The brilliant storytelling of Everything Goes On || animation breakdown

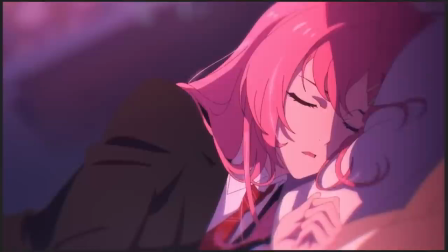(0:00)
Hello, sapphics and supervillains. My name is TB Skine, and, well, I mean, it's a little late for it now.
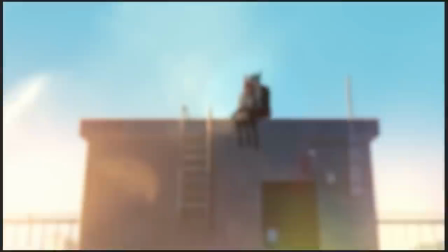(0:07)
The Star Guardian thing is pretty much over, and I think most of the League of Legends community has moved on. But nonetheless, I want to talk about the League of Legends music video, because I don't know if you noticed this.
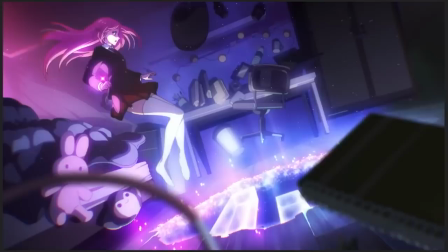(0:18)
Like, maybe I feel like maybe I'm the only one who sort of really, really realized this, but it's actually really good.
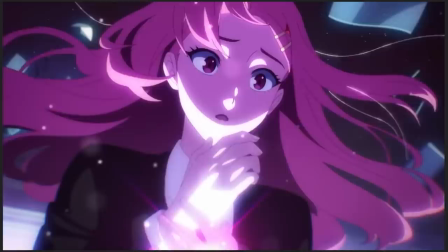(0:23)
There's actually some really good storytelling going on there, as well as the impressive animation that's being used.
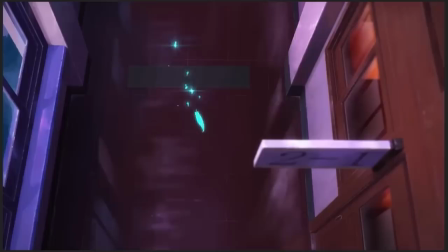(0:29)
And I thought maybe I could be the one to let the wider League of Legends community know that this music video is actually good,
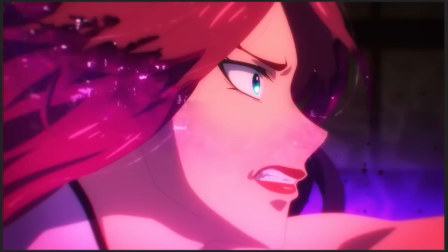(0:38)
and then that they should watch it, because I don't think anyone else has really noticed that at all.
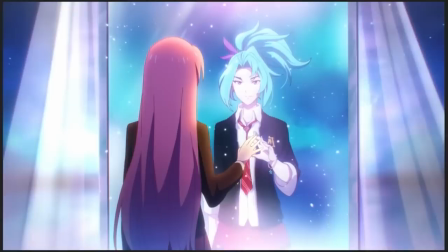(0:46)
In seriousness, though, the Porter Robinson Everything Goes On music video is a little bit of a masterclass in visual storytelling,
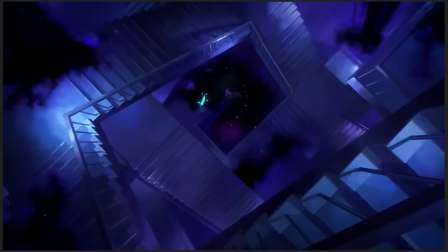(0:54)
because in this music video, we have a 2-minute piece of animation, pretty much, that needs to convey a whole hell of a lot,
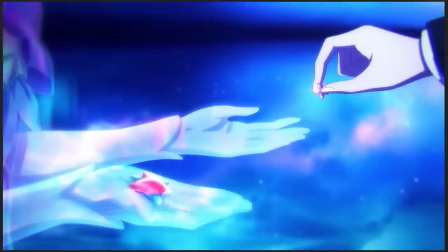(1:02)
and it needs to convey it to people who aren't necessarily familiar with the backstory or what's really going on in the Star Guardians universe,
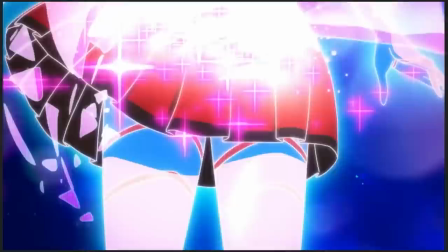(1:10)
who haven't read all of the previous lore, which, let's be honest, is fairly disorganized and not very well publicized to the public.
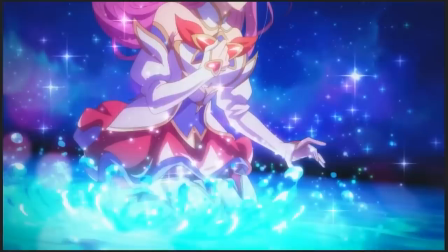(1:17)
This is a music video that needs to get people interested in what the hell is going on here.
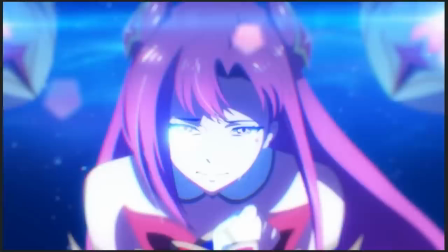(1:22)
It needs to make them care about these characters and make them invest, or at least be willing to invest, some time into finding out what the deal is with them.
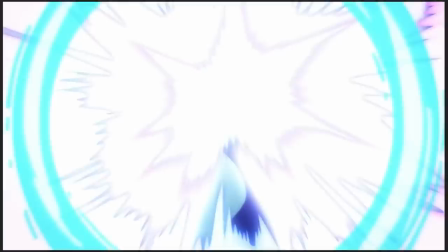(1:32)
And it does this genuinely quite brilliantly.
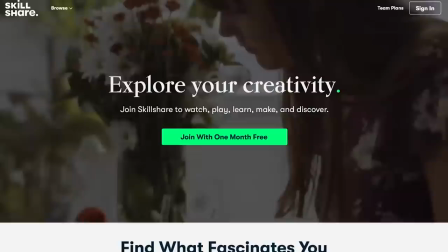(1:37)
So, let's take it from the top. Before we do, though, this video is sponsored by Skillshare.
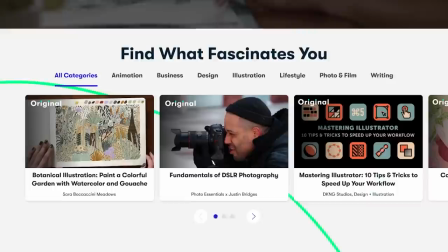(1:44)
Skillshare is an online learning community with thousands of classes for people who want to explore their own creativity.
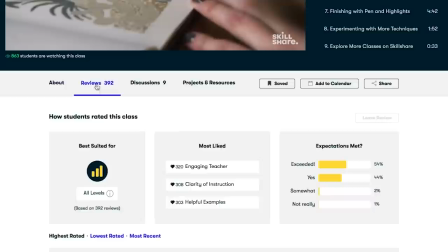(1:50)
If there's something you want to learn how to do, odds are pretty good that Skillshare can help. And if you sign up with the link in my description, you'll get a full month of access for free.
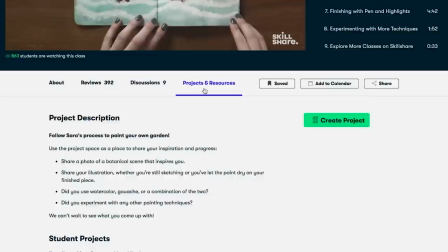(1:58)
Skillshare offers video series on self-organizing and prioritizing, including taking care of your mental health while trying to get work done.
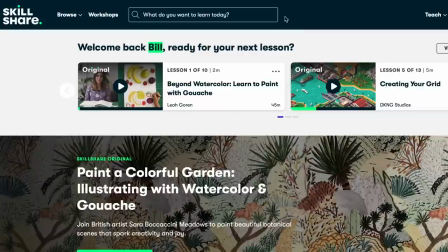(2:05)
With a subscription, the fee is ad-free, with new premium classes launching every week, which are fully subtitled in Spanish, Portuguese, French, and German.
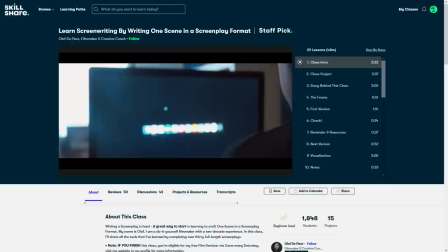(2:13)
And if you want to get into some creative writing of your own, why not check out the series Learn Screenwriting by Writing One Scene in a Screenplay Format by filmmaker and director Olaf de Fleur.
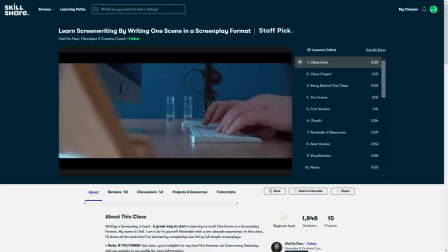(2:22)
It takes you through every step of the process and introduces you to the craft of screenwriting by, as the title suggests, teaching you to write one scene to start with.
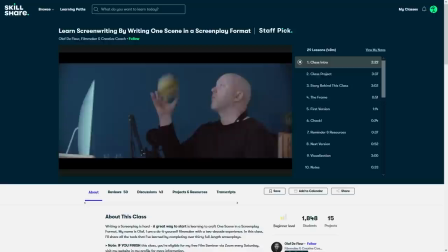(2:29)
And it goes through everything, from physical formatting to creative writing exercises establishing character, backstory, physical expression,
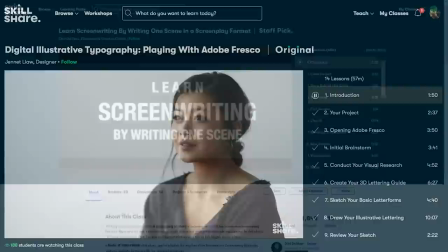(2:35)
and editing and re-editing your drafts, arguably one of the most important skills for any writer. Skillshare has this and dozens of other series besides on every creative endeavor under the sun, so once again, the first 1,000 people to use the link in my description will get a 1-month free trial of Skillshare.
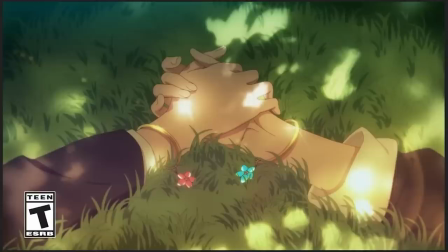(2:51)
We open on this shot of Kai'Sa and Akali lying in a grassy meadow, holding hands with one another with jewelry around their waists that symbolize their deep connection to one another. The reason why they're doing this is because they're just friends.
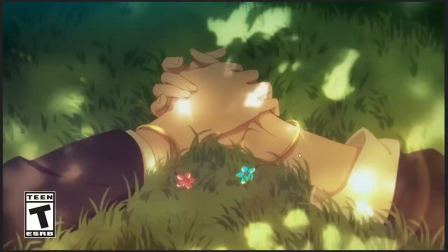(3:06)
And the first thing that kind of catches my eye in this thing, well, I mean, first we have like the lovely animated grass sort of wiggling back and forth in the wind, but it's the gesture, right? We have these two hands where they're sort of like slack around each other, and then there's this little moment where they just grasp each other a little bit closer, like not squeezing each other,
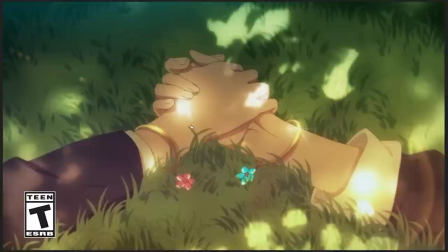(3:25)
like, but like just closing their hands a little bit tighter around one another as though to hold each other closer.
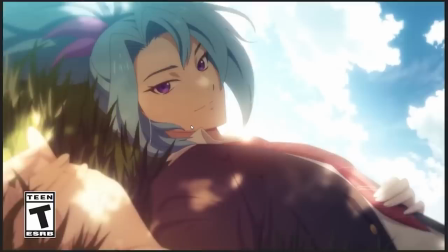(3:31)
Again, because they're just friends. And then we cut to this shot of Akali seen from Kai'Sa's perspective, right? So like you can see the hands that they're holding here in the foreground, and everything is sort of all washed out.
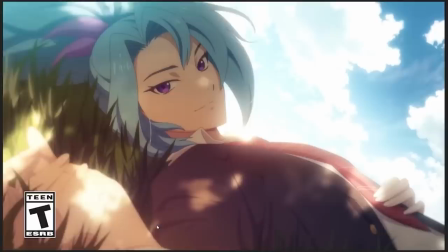(3:45)
It's in very soft focus. The light is extra golden and saturated, and you can see everything that's not Akali's face is kind of blurry. Like it's, and what it's doing here, it's mimicking the POV of Kai'Sa, right? Like that, the thing that she's staring directly at is in focus, and everything else is a little bit out of focus because that's peripheral vision.
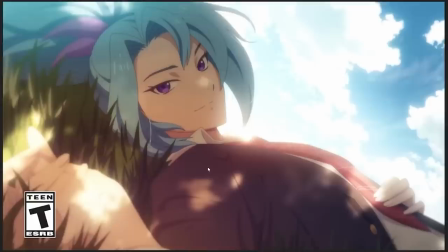(4:03)
So Kai'Sa is staring very intently at Akali's face.